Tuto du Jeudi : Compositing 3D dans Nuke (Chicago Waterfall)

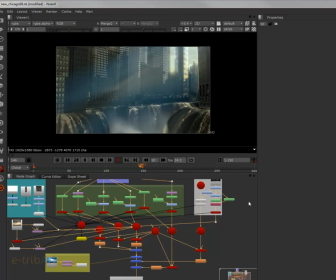Dans ce tutoriel vidéo sur les bases du compositing 3D dans Nuke, nous allons réaliser un matpainting animé en 3D 2D.
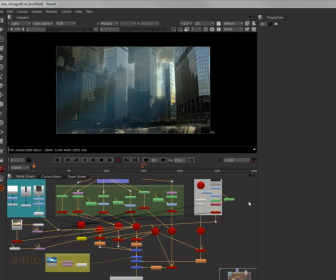Nous allons principalement utiliser l'espace 3D de Nuke pour venir réaliser ce compositing matpainting. L'idée de ce visuel-là, de ce travail-là,
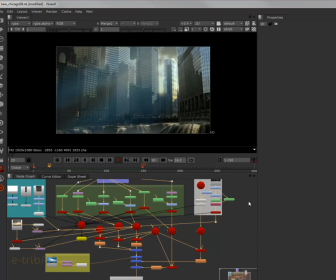est de pouvoir prendre des éléments visuels et les poser ou les texturer sur des éléments 3D,
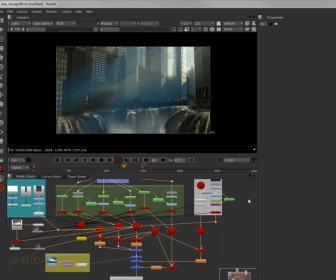que ce soit des éléments 3D internes à nuque comme des cards, qui sont des plans que l'on peut déformer, ou des objets externes appelés par exemple au format OBJ,
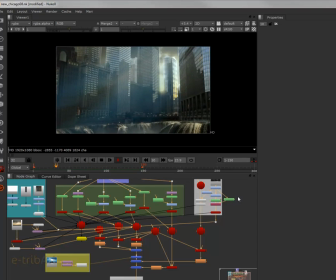sur lesquels on va pouvoir plaquer des textures ou projeter des textures avec un camera mapping par exemple. Toutes ces techniques vont se combiner pour réaliser un
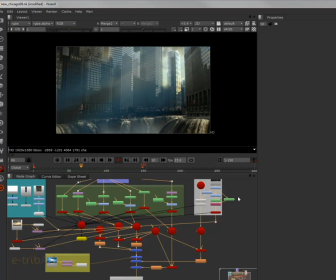compositing 3D dans Nuke sur lequel on viendra à la fin faire un rendu. On verra aussi dans le dispositif de rendu que l'on peut faire des rendus partiels que l'on pourra ensuite combiner pour avoir le rendu final.
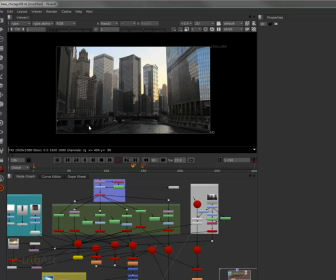Nous allons pour réaliser ce Compositing Matte Painting 3D dans Nuke partir d'une séquence de film classique ici, d'une artère de Chicago ici avec des buildings.
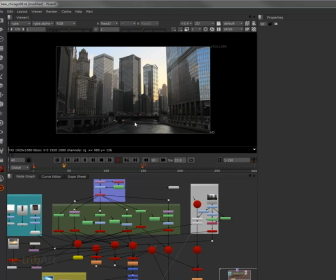Et donc on a ici la rivière qui traverse Chicago, le fleuve qui traverse Chicago, qui va être modifié pour laisser apparaître les chutes d'eau.
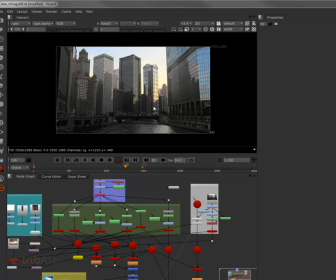On va partir de cette séquence qui a une caméra fixe, ce qui va nous permettre ensuite de réinventer un mouvement de caméra et on va venir positionner en avant-plan des éléments de telle manière de retrouver de la profondeur dans le plan.
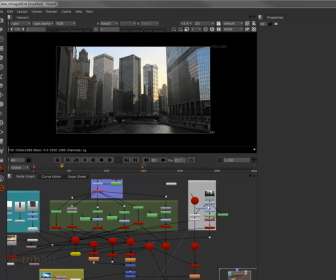Donc on va dans un premier temps bien sûr venir détourer
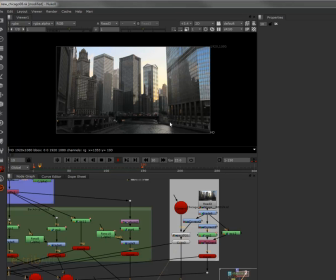le footage ici d'origine,
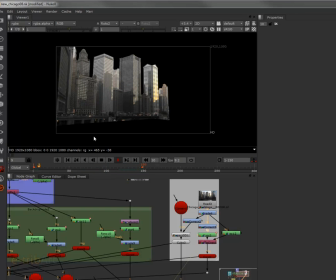que l'on va ensuite disposer sur ce qu'on appelle un card 3D dans l'espace 3D.
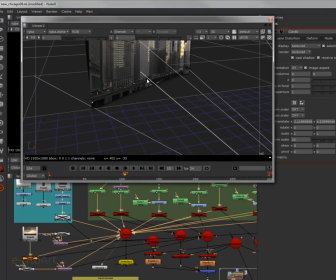donc dans l'espace 3D de Nuke on va retrouver notre plan ici que l'on va positionner on va le voir dans les prochains tutoriels légèrement en profondeur de telle manière de commencer à gagner de la profondeur et puis on va au fur et à mesure
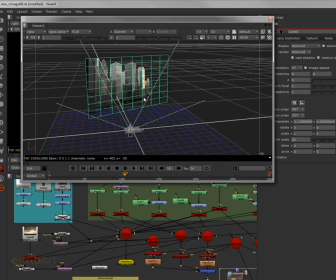de la réalisation rajouter les différents éléments qui vont nous permettre de constituer
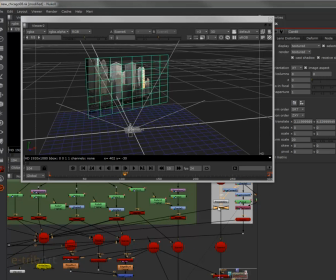notre compositing notamment on va faire et on le verra comment reprojeter sur un cube, donc une partie de l'image, ça va être donc l'élément ici que l'on va mettre en place du bâtiment à l'avant qui va
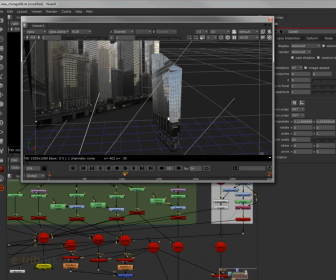nous permettre donc d'extraire ce bâtiment du plan en arrière,
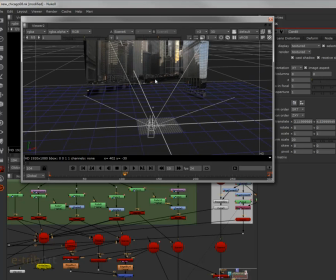de le mettre en avant pour retrouver de la profondeur et obtenir ainsi la possibilité d'avoir un mouvement de caméra intéressant et assez réaliste.
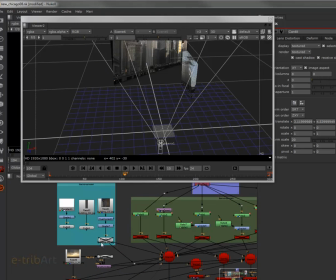De la même manière, de l'autre côté, pour changer de technique, on va mettre en place Donc un élément,
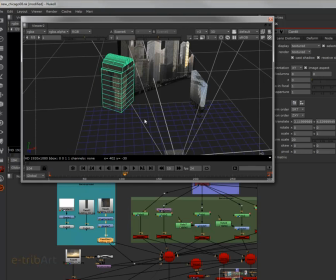on a importé un riz de géo avec une texture projetée ici qui va permettre de faire le deuxième bâtiment ici en avant-plan qui va être en raccord avec les autres bâtiments et notamment le plan du fond.
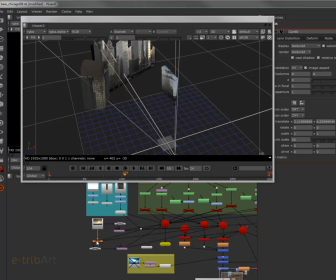Ensuite, on pourra bien sûr mettre un décor de ciel sur l'arrière ici.